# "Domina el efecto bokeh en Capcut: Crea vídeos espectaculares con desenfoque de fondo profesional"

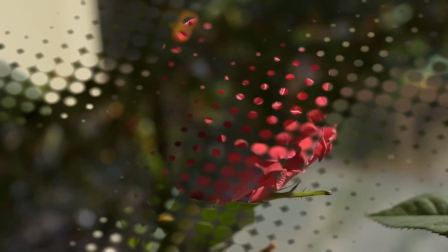10s
Imágenes románticas, bucólicas.
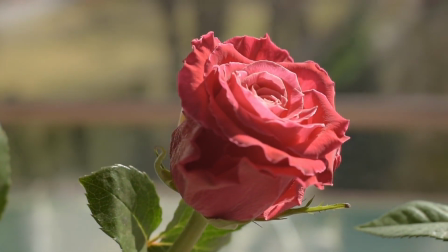13s
Es lo que nos despierta esta técnica cuyo origen es la fotografía, pero que perfectamente se puede aplicar al vídeo o la cinematografía.
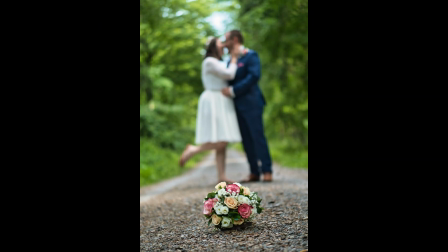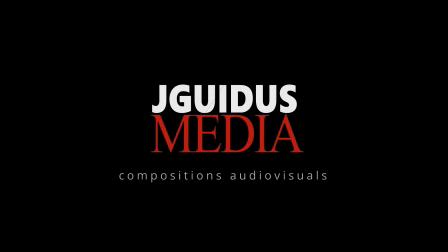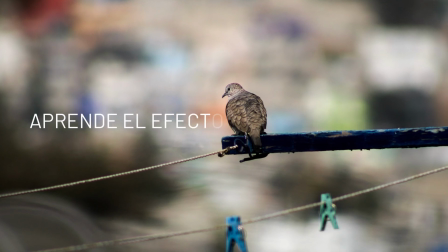32s
Esto es J Guidus Media y os doy la bienvenida a este vídeo, donde os hablaré del efecto bokeh.
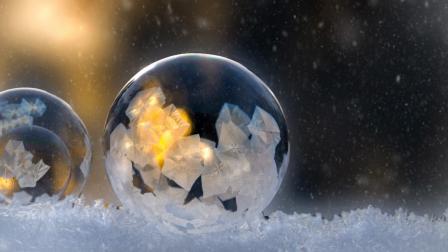38s
Este efecto, porque no es una técnica en sí, se trata de enfocar una persona u objeto, desenfocando, normalmente, el fondo.
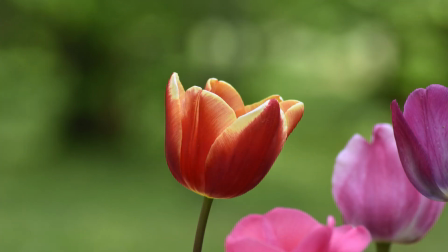47s
Con eso lo que se consigue es resaltar visualmente el objeto enfocado y, psicológicamente, atraemos la mirada a él, convirtiéndolo en el foco de atención.
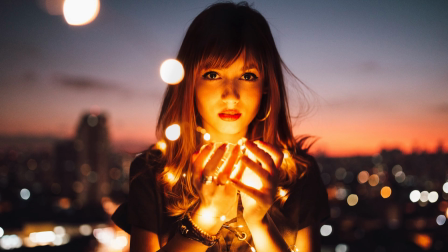57s
Se utiliza mucho en retrato, aunque su principal uso debido a que no se puede ampliar la profundidad de campo, es la macrofotografía.
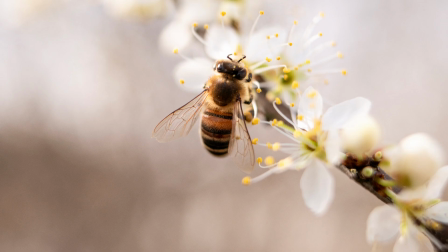66s
Este efecto nos proporciona una sensación de nostalgia, romanticismo, de glamour.
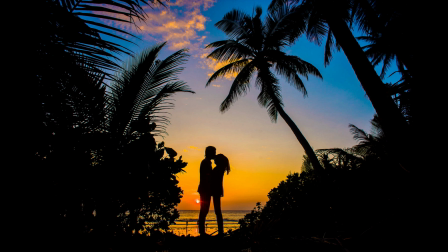72s
Pero no estamos aquí para hablar de fotografía, aunque sí que vamos a ver cómo llevar a cabo ese efecto en nuestros vídeos, esta vez desde CapCut.
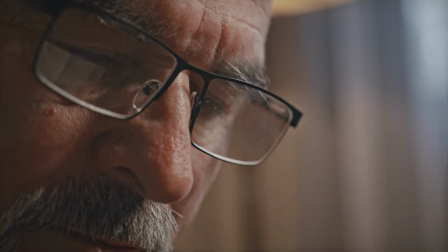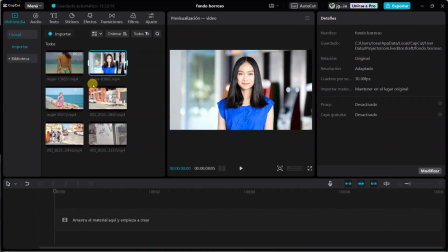88s
Es muy sencillo. Supongamos que tenemos el clip de una chica y queremos que resalte o que no nos distraiga el fondo.
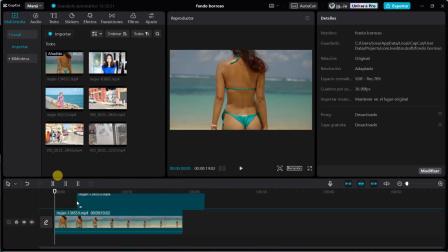96s
Para ello, arrastraremos nuestro clip a la línea de tiempo. Lo haremos por segunda vez, colocando la otra copia en la pista superior.
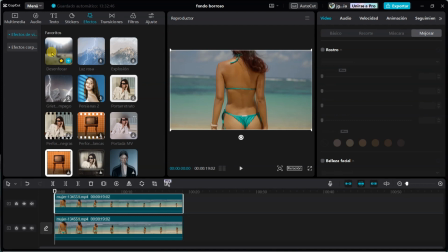105s
Para la primera pista, en efectos, buscaremos uno que se llama desenfoque. Por defecto, viene muy exagerado y lo mejor es bajarlo. El fondo debería distinguirse algo, pero sin mucho detalle.
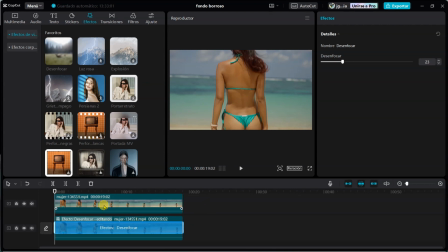120s
Ahora, en la pista de encima, vamos a ir a la parte de recorte y le daremos a recorte automático. Os recuerdo que solo detecta personas. En unos segundos, según lo largo que sea el clip, habrá separado la modelo del fondo. Y ya lo tenemos hecho. ¿Veis qué rápido y fácil?
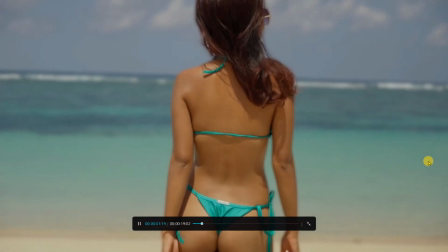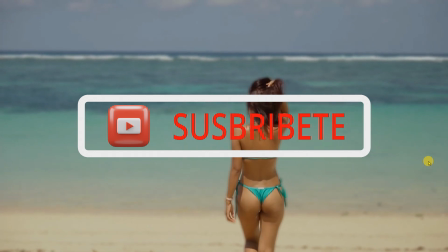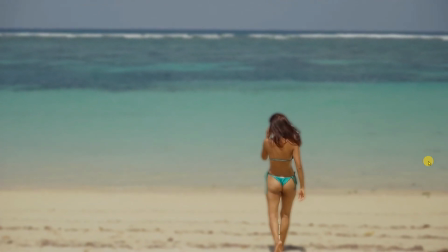153s
Podemos hacerlo con otro clip para que lo veáis, pero lo importante para obtener el mejor resultado es que los colores de la modelo no sean muy similares a los del fondo.
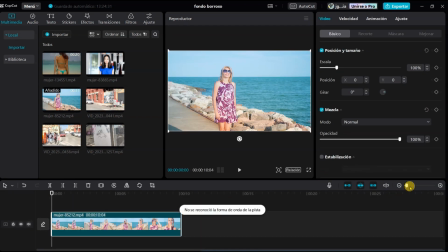163s
La herramienta de recorte que nos proporciona CapCut no es muy precisa y puede costarle un poco distinguir una cosa y otra.
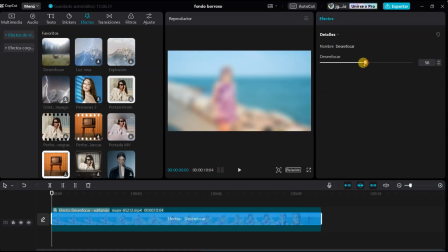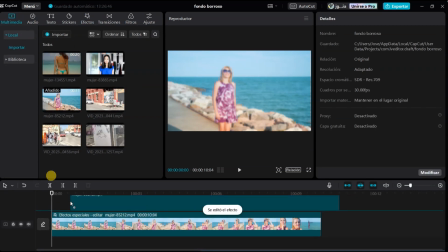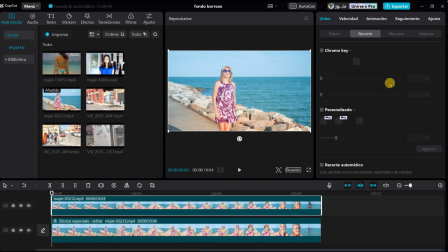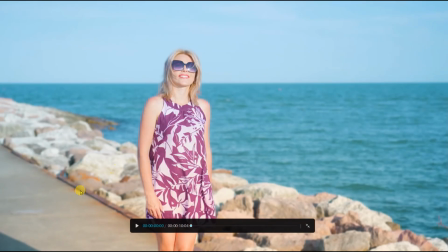191s
Espero, como siempre, haberos ayudado a mejorar en algo vuestros proyectos.
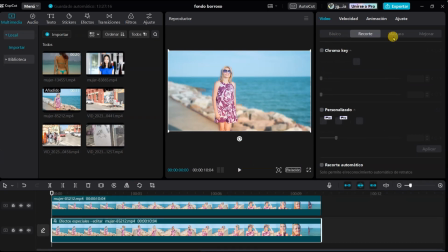196s
Cualquier duda, sabéis que podéis comentarla y, encantado, os responderé. Os espero muy pronto en otro interesante vídeo. Un saludo amigos.